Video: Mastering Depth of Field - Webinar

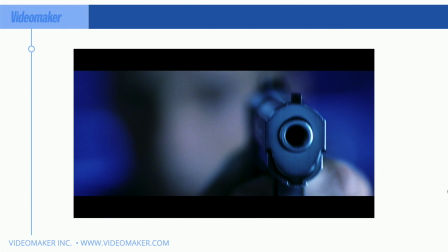746s
So you're using it for suspense, but you're also using it to tell the story in the way you want instead of telling them both pieces of information. That might be helpful to show both the person holding the gun and the gun, depending on the scene. But in this situation here, the tip of the gun is important. So who they're pointing it at, or that someone's having a gun pointed at them, really matters.
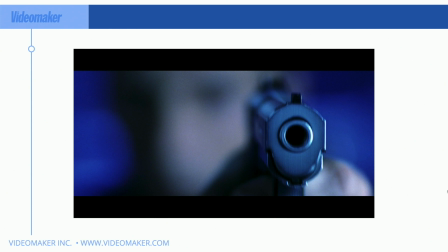765s
Which prime lenses are best for shallow depth of field, or does it depend on how close you are to the subject? Dog bite 88, I will get to that in a little bit, but short answer is it's not the lens,
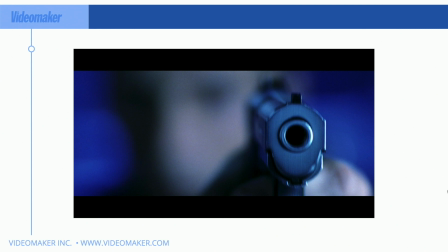779s
but the aperture that it has. We'll get to that in a little bit, but it's going to be the speed of your lens, which means the F number, the lower the F number, the shallower depth of field you can obtain with that lens.
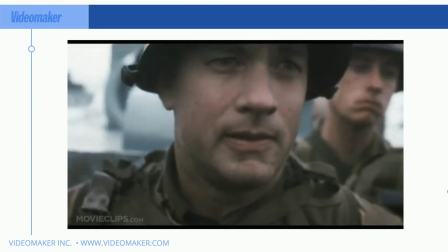794s
With some caveats, but we'll get to that, so keep watching. Okay, so here's a scene here from Saving Private Ryan, and you can see Tom Hanks there is in focus.
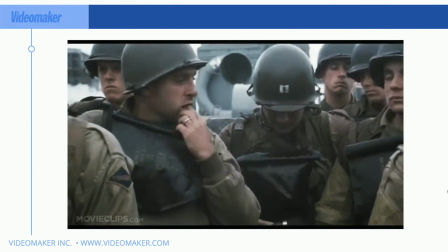802s
And as they back up, and you'll see some people vomit, and you can see the guy putting in some chew there.
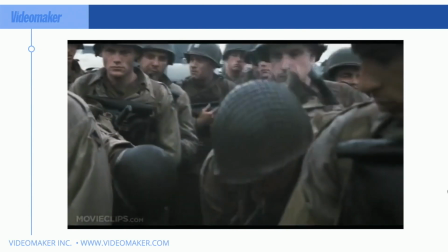807s
This is obviously Normandy on D-Day, so nerve-wracking situation here.
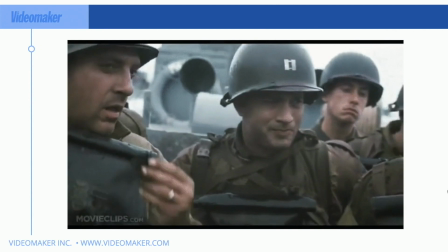811s
But the story is about Tom Hanks. It is about Normandy. It's kind of about the rest of the men in the boat there, but it's not really.
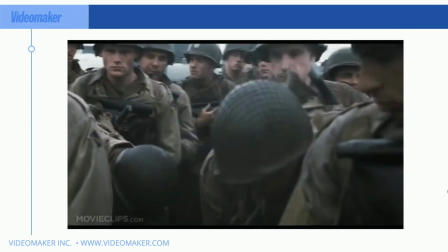820s
We don't necessarily know their names. So who they are, we just want to know, like, that guy's nervous.
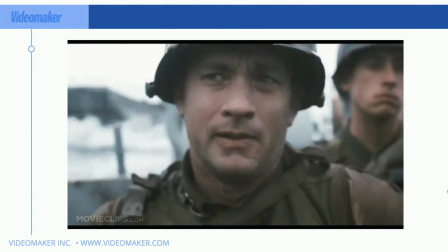825s
We don't need to know what he really looks like.
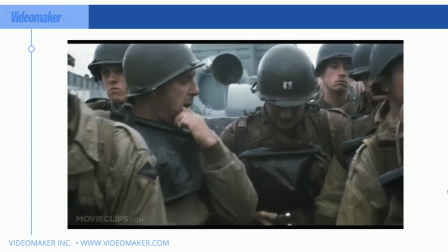828s
So although Tom Hanks is in focus in this whole scene, the rest of the men on the boat are not.
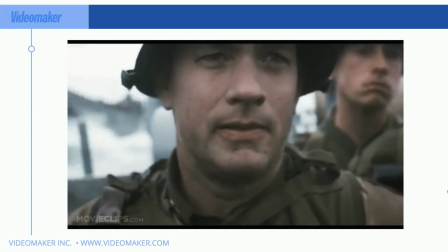836s
So it's showing that not only is Tom Hanks important, so you should pay attention to him, but that the other guys,
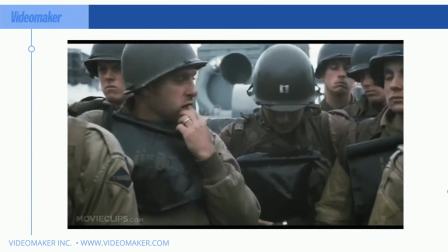842s
other than their actions, is not as important as the character, that main character,
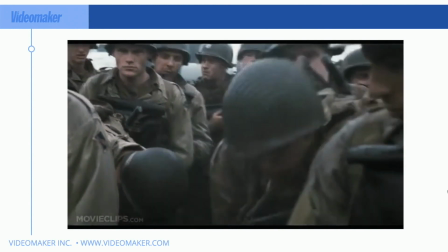847s
and what he's going through. And obviously, if they're backing up here,
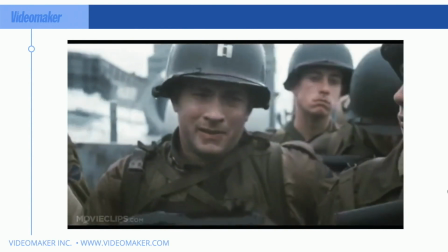852s
someone's pulling a focus as the camera backs up to keep Tom Hanks in focus,
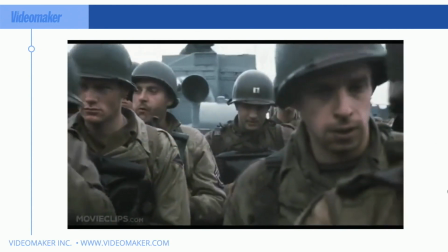858s
because otherwise he wouldn't stay in focus, and the focus plane, the focal point,
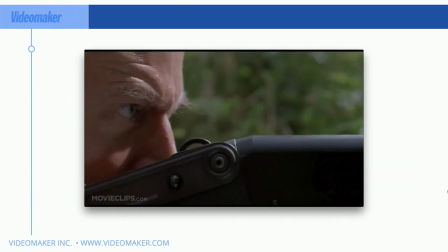863s
would change as they move away from the subject. So here's from Jurassic Park scene. Now, you wouldn't necessarily know that unless I just told you, but here's a guy shooting a gun, and he's obviously not pointing towards the camera. So he's in focus, but you see there's a big negative space there.
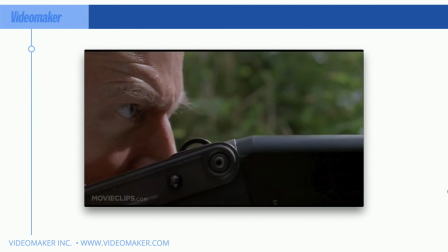881s
It's a bunch of green there. You can only imagine, since this is from Jurassic Park, that something is going to show up there. And that's how they're using. This is called a rack focus. So focus from the subject, which is in the foreground, to the background, which is going to be here.
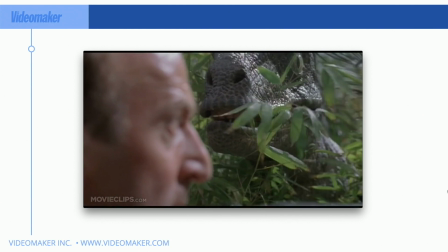895s
Good old T-Rex, and you know, if a T-Rex is that close, you got some problems, right?
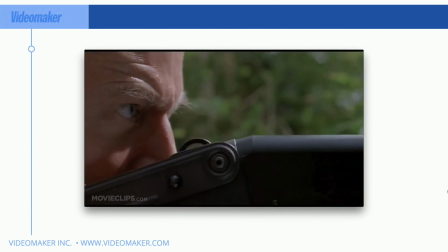901s
So the goal here is that he's looking in the wrong direction, right? That we wanted to show, oh, he's closer than we actually thought, or that he snuck up on us, or whatnot. So using focus here is helping us tell
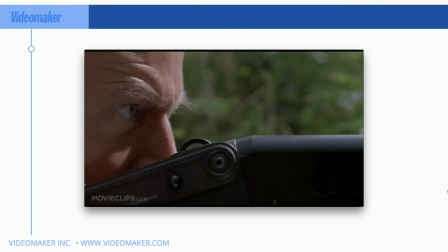918s
the story and tell it in a way that the audience gets revealed just as
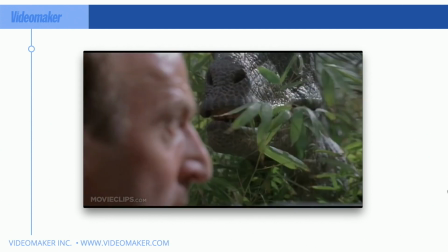925s
the person holding the gun is noticing that all of a sudden, uh-oh, good old T-Rex buddy there is right next to him,
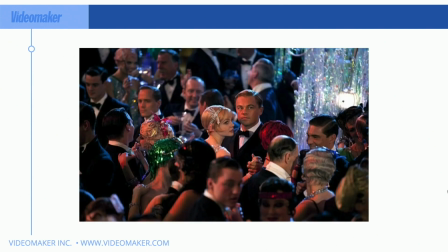932s
and he better run. So here's another situation. This is from The Great Gatsby. You can see good old Leonardo DiCaprio there. He's in focus. Obviously, he's our leading man, and he is in the middle of the scene. So not only composition, but lighting here, you can see that he's in focus, and that's an important thing to look at.
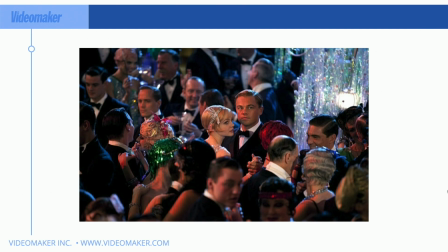952s
Although there is other people that are lit as well, but the focus is really the key here in what your eye should look at. And you can see the foreground, what's close to the screen there is out of focus, and what's in the background, what's behind Leo and his I don't know who that is, who he's with,
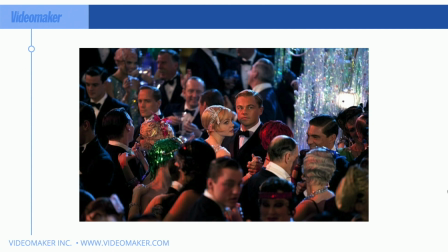970s
maybe Kate, someone, I don't know. I know Leo, so they're obviously who you're paying attention to, and also you can see that he's looking somewhere, so it's probably going to guide the camera or the audience to where the next scene is going to be. So not only is he important, but where he's looking is important.